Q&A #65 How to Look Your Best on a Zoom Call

Hi everybody, we're gonna do a Q&A. We're gonna talk about how to set up a really ideal zoom call. Now this is a follow-on to our working from home wardrobe video. You know this video is about how to make the most of this great working from home wardrobe and we're gonna give you some tips on lighting, camera setup, and what you can wear when you're on a zoom call and you want to present in the best way possible. So first thing to understand is that you know when you are doing these zoom calls you are relying on your laptop's camera and frankly your laptop's camera is often pretty bad. Worse than the one in your phone, most likely. There are ways to work within its constraints. So first is lighting. Because the camera is of such poor quality, it is important to have just the right amount of light. You know, a modern camera sensor can deal with very strong and very dark conditions, sorry, very laptop's webcam cannot always do that. And so it's really important to try and balance the right amount of light to present yourself the best.
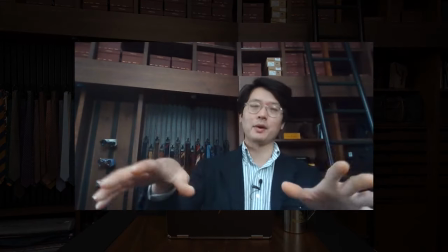This right now, and I'm filming myself on my laptop's webcam, and I'm gonna splice in this footage into the video as well.
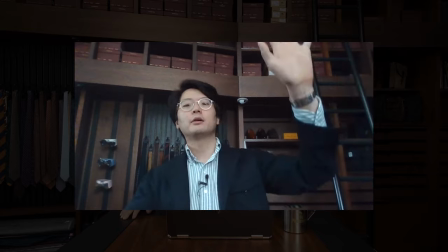This right now is pretty ideal. So I've got a soft, diffuse-ish light source over here.
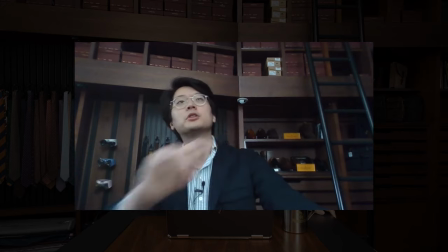And Sam, if you could just turn that off for a second.
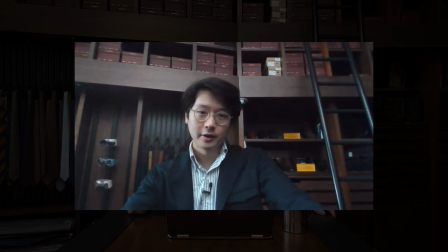See when I turn that off, now I'm relying on just the natural light of the room.
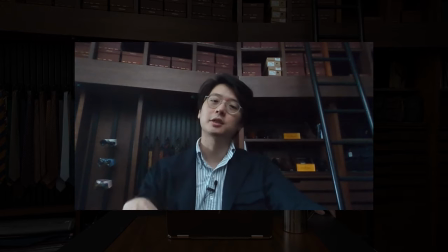And I like the color, but because it's just not bright enough, you can tell my laptop camera is struggling.
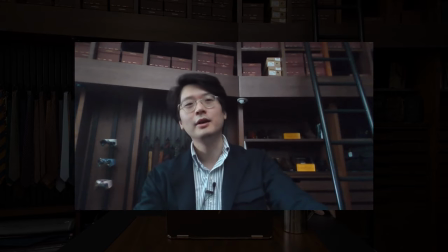Like everything has gotten a little bit softer, a little bit noisier. And this is what I mean by you can't be in a situation that's a little too dark. It's important to maintain an adequate amount of light. Okay, Sam, you can turn that back on. But what happens if you have too much light?
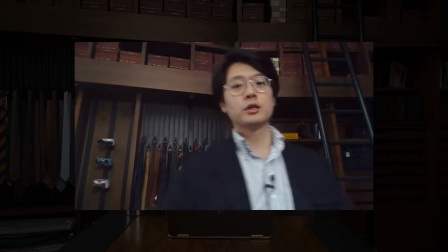So Sam, if you could rotate with me. So we're going to rotate to be a little bit closer to that light source
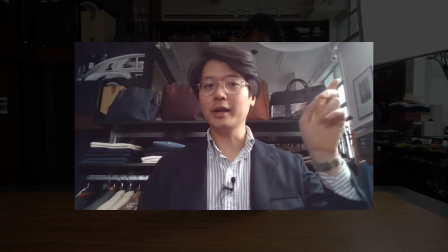And see in this spot like you can start to see this side of my face which is facing the light is Getting blown out, you know, you're losing a lot of the color and definition there.
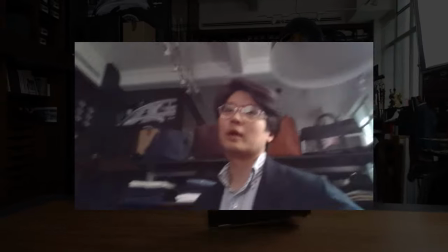It just looks like a big piece of white Something we would definitely want to avoid Another situation avoid is being overly backlit.
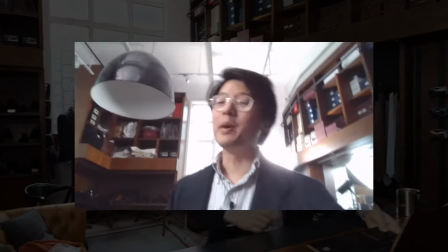I mean if you can avoid backlighting It's always best to sometimes you can't because the configuration of your room Um,
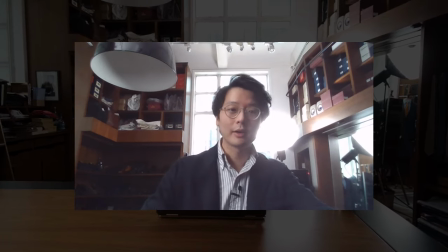this is an example of like too much backlight, like as I move my head here,
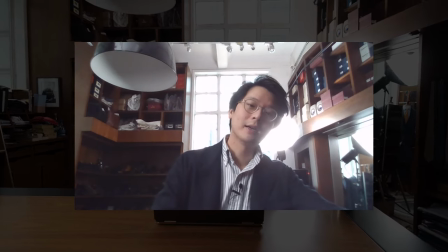I'm even losing like sections of my face and it's just very distracting for the background.
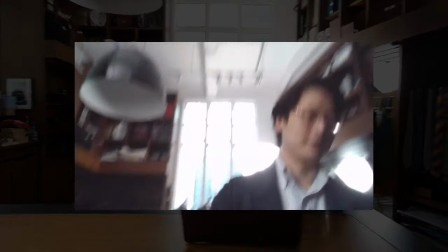Okay, let's go back to the ideal quote unquote position.
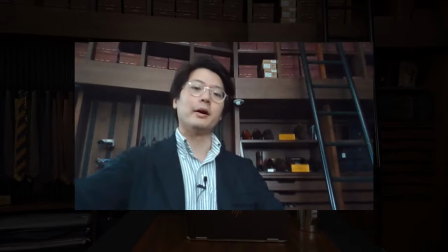Second thing to think about is composition.
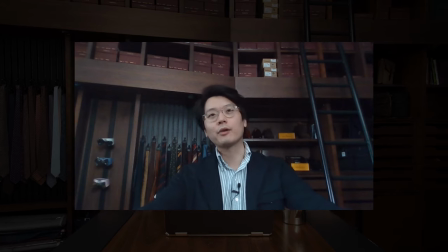So regarding composition, you want a background that is not distracting,
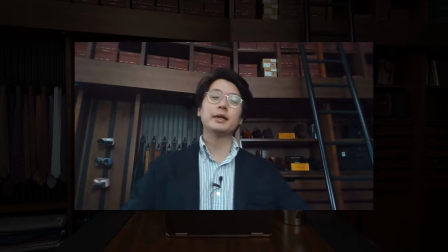you know, relatively easy on the eyes and if you can get a little bit of separation between you and the background that's
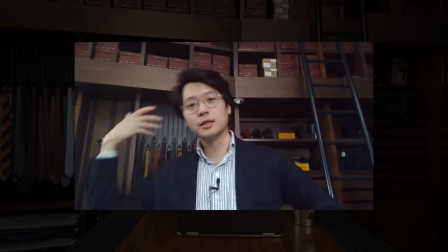even better you know so like behind me it's basically just a consistent piece of brown wood it's walnut and then
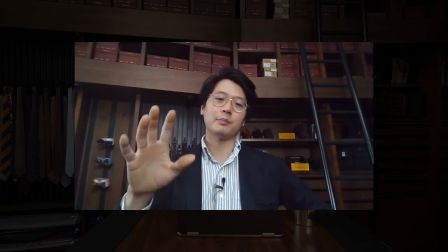a little bit of our product scattered around here and there but this is like a pretty comfortable thing to be looking at over a zoom call
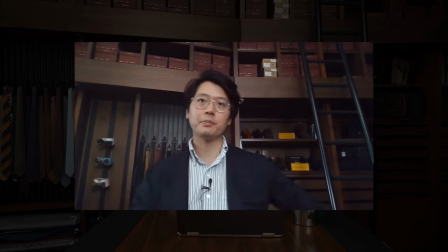so backdrop is important also the position of your webcam so in the case of my laptop the camera is right here in the top.
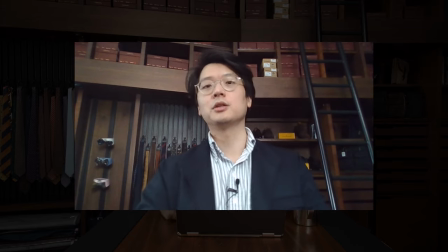Sometimes you get laptops where the camera is positioned a little further down. That's a bummer.
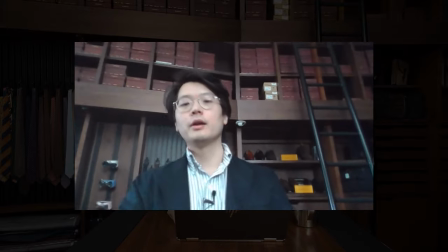That's a tough angle because you basically have a nose cam like that. Never be afraid to just put your laptop on a couple of books or something like that and just elevate.
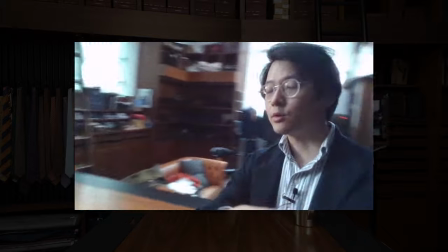The more in line with your face the webcam can be, the better you're going to look. Now let's move on to what do you wear on a Zoom call. Don't wear a t-shirt. Like everyone can do so much better than just wearing a t-shirt on a zoom call, right? For me, I always find things with the collar are the best. Things with the collar will always frame the face a little bit better. And then to take it one step further, if you can layer it a little bit, it adds a little bit of visual interest. It makes it look like you put in a little bit more effort.